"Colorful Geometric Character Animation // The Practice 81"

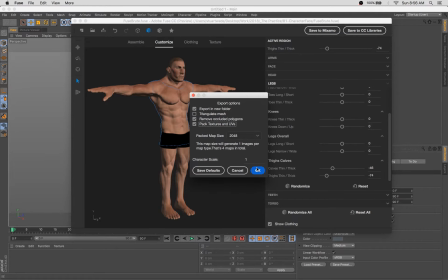0:30 Happy Tuesday. Welcome back to another episode of The Practice. This show is an unrehearsed look into my workflow.
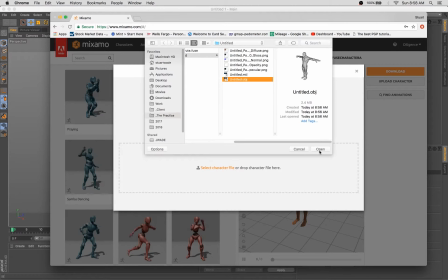0:36 My name's Stuart. I'm a 3D artist, designer, and illustrator, and your pal, and I'm excited to have you back for another episode this week.
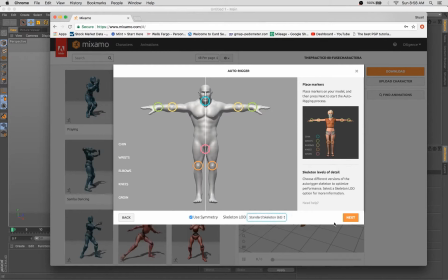0:46 This week we're sort of picking up a little bit where we left off from last week, but I think we learned a few things last week,
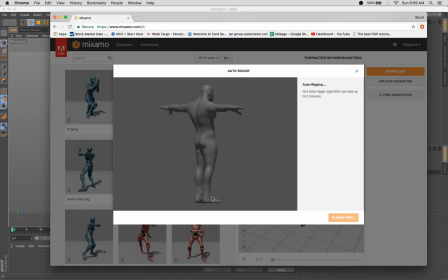0:52 and I know we're not going to get as into the weeds and as complicated as we did.
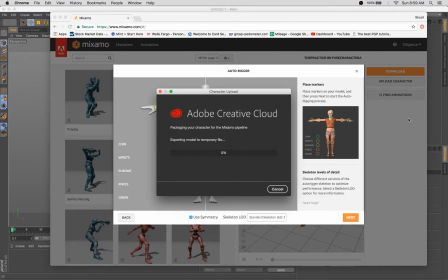0:59 If you caught that episode, you may have learned that I was maybe not 100% satisfied with the way it turned out.
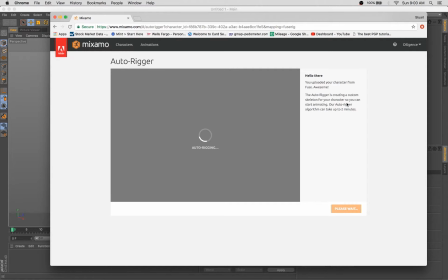1:06 So with this one, what we're doing is we're still using Adobe Fuse to generate a fairly realistic human form.
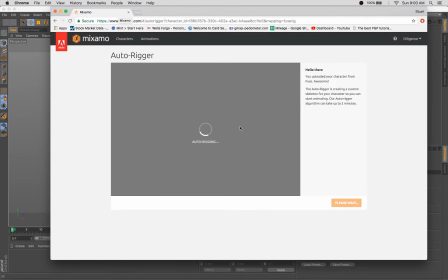1:15 And we're popping over to Mixamo to rig it and start posing it.
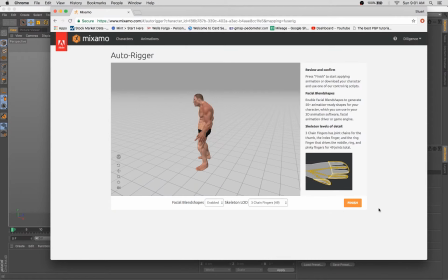1:20 And this week, instead of just doing
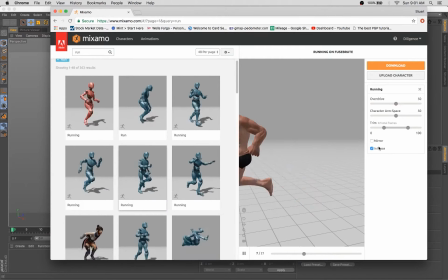1:23 just using it as a posing method, this time I want to use the animation, come up with a little run cycle here. So as you can see, I've got my brutish, enormous,
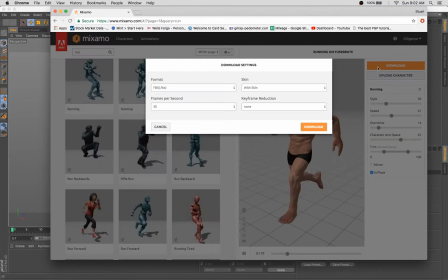1:35 muscle-bound male, and I'm applying some animations here, choosing one, downloading it.
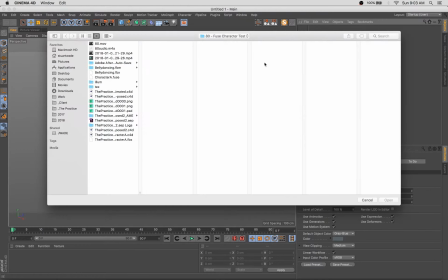1:41 I think if you've watched this show at all before, you're probably pretty familiar with this process, so I'm not going to explain it too carefully.
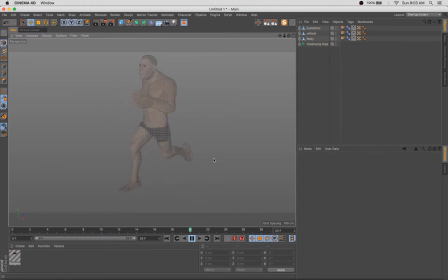1:48 So now we're merging that new file that we downloaded into Cinema 4D.
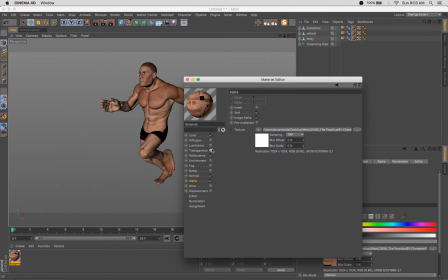1:54 And this is where things are going to get a little bit more fun, a little bit more interesting, in my opinion.
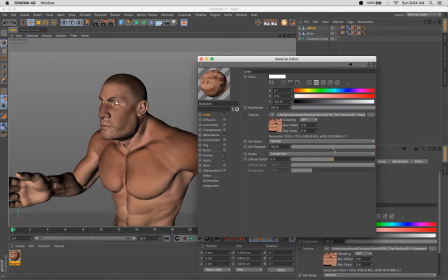1:58 So, this guy's super realistic, and we're treading into the uncanny valley here a little bit.
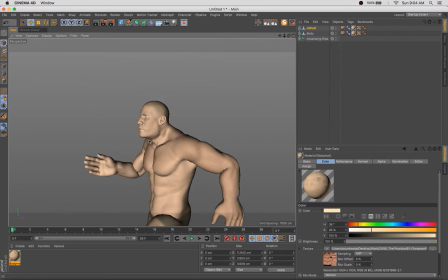2:05 And I do like the ease of use for creating these forms in Fuse and Mixamo,
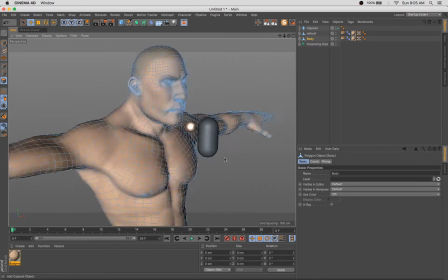2:11 but I don't like the super detailed version of it. So you can see what I did was turn down the normals a lot.
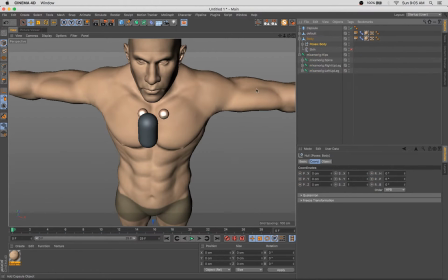2:19 I turned down the image map that's in that features all that super realistic skin and everything like that.
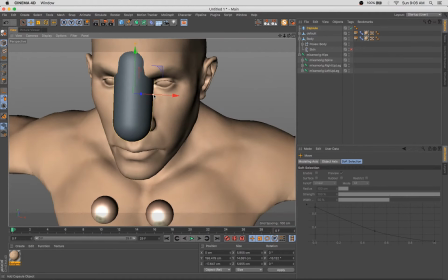2:27 Another thing I do a little later in the episode is actually add a smoothing deformer to it to even further kind of blend down some of those details.
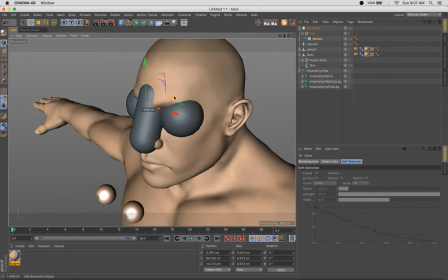2:35 The other thing I'm doing here, and I think this is really where I'm drawing a lot of inspiration from last week,
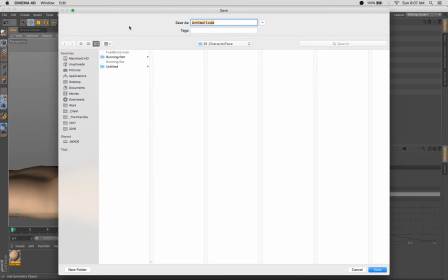2:41 is having a little fun doing a super simple stylized face sort of overlaid onto this body,
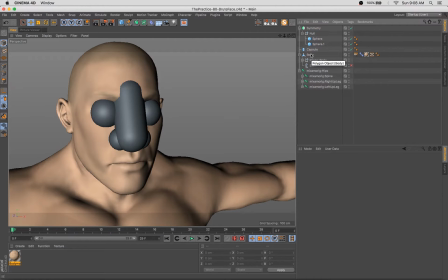2:48 right? So we've got sort of the best of both worlds here in that we can generate
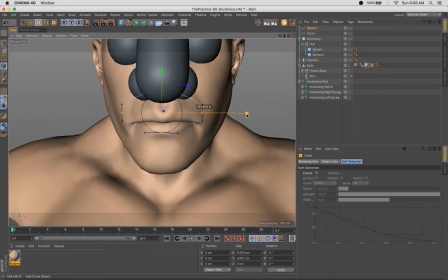2:54 a realistic human body to use as a starting point for this character model,
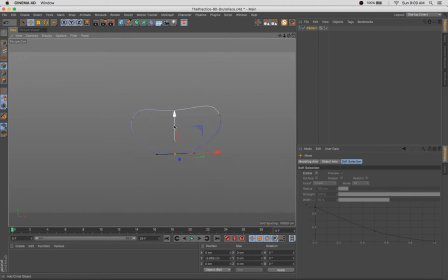3:00 and then we can add really a lot of character and interest just by putting our own finishing touches on it and making it a
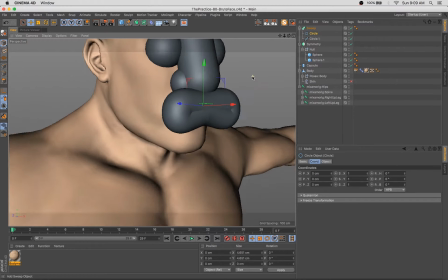3:09 little more stylized or colorful or whatever suits you.
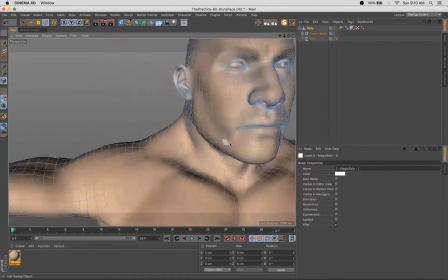3:15 So I love these big sort of goofy facial features, so I'm sort of adding those in,
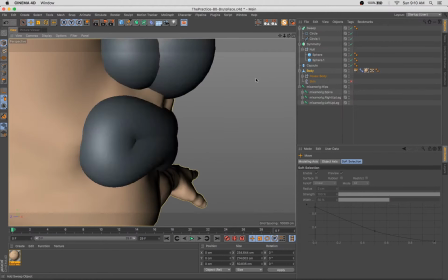3:24 modifying the base model as needed.
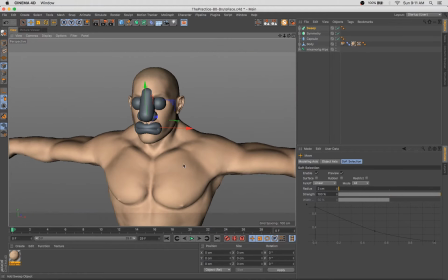3:30 And you can see that we're still, a lot more realistic now than we actually wind up,
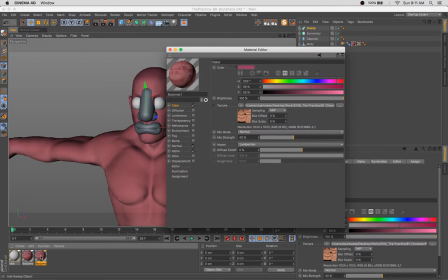3:37 landing in the final animation. See here, we've gone pretty far off course now with the color.
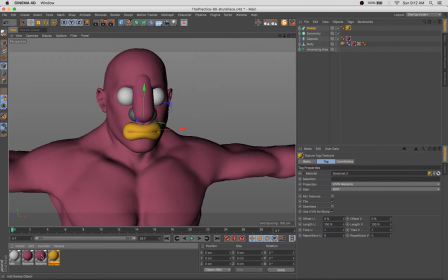3:44 We're really gonna lean into this saturated palette, have a bit of fun going, kind of a little bit abstract.
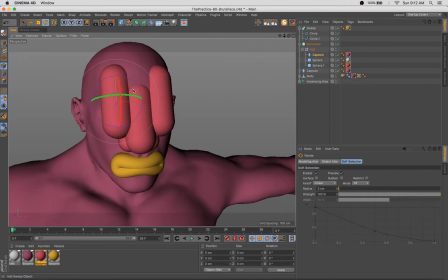3:52 I don't know if abstract is the word for it. Maybe stylized is a better word for it.
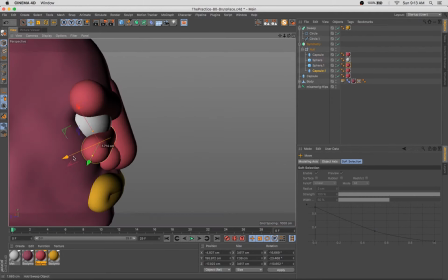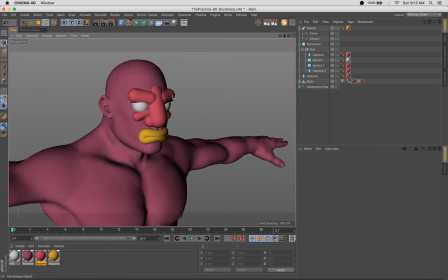4:03 Continuing to add primitives and additional details to this face.
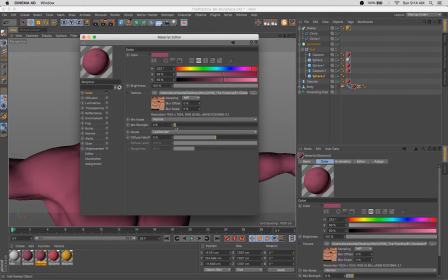4:09 I want it to be really simple and streamlined, but to still have some personality.
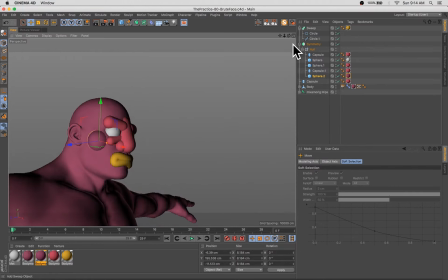4:14 So some of the features are exaggerated, obviously, and I think with a
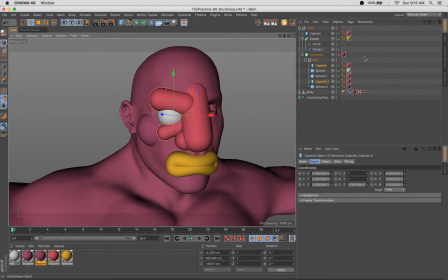4:20 body like this, a big, like, kind of hulking body, it makes sense to have really kind of large and exaggerated facial features.
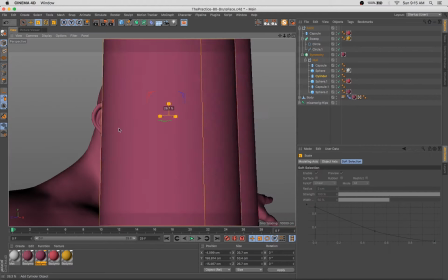4:27 They seem to match in terms of their personality.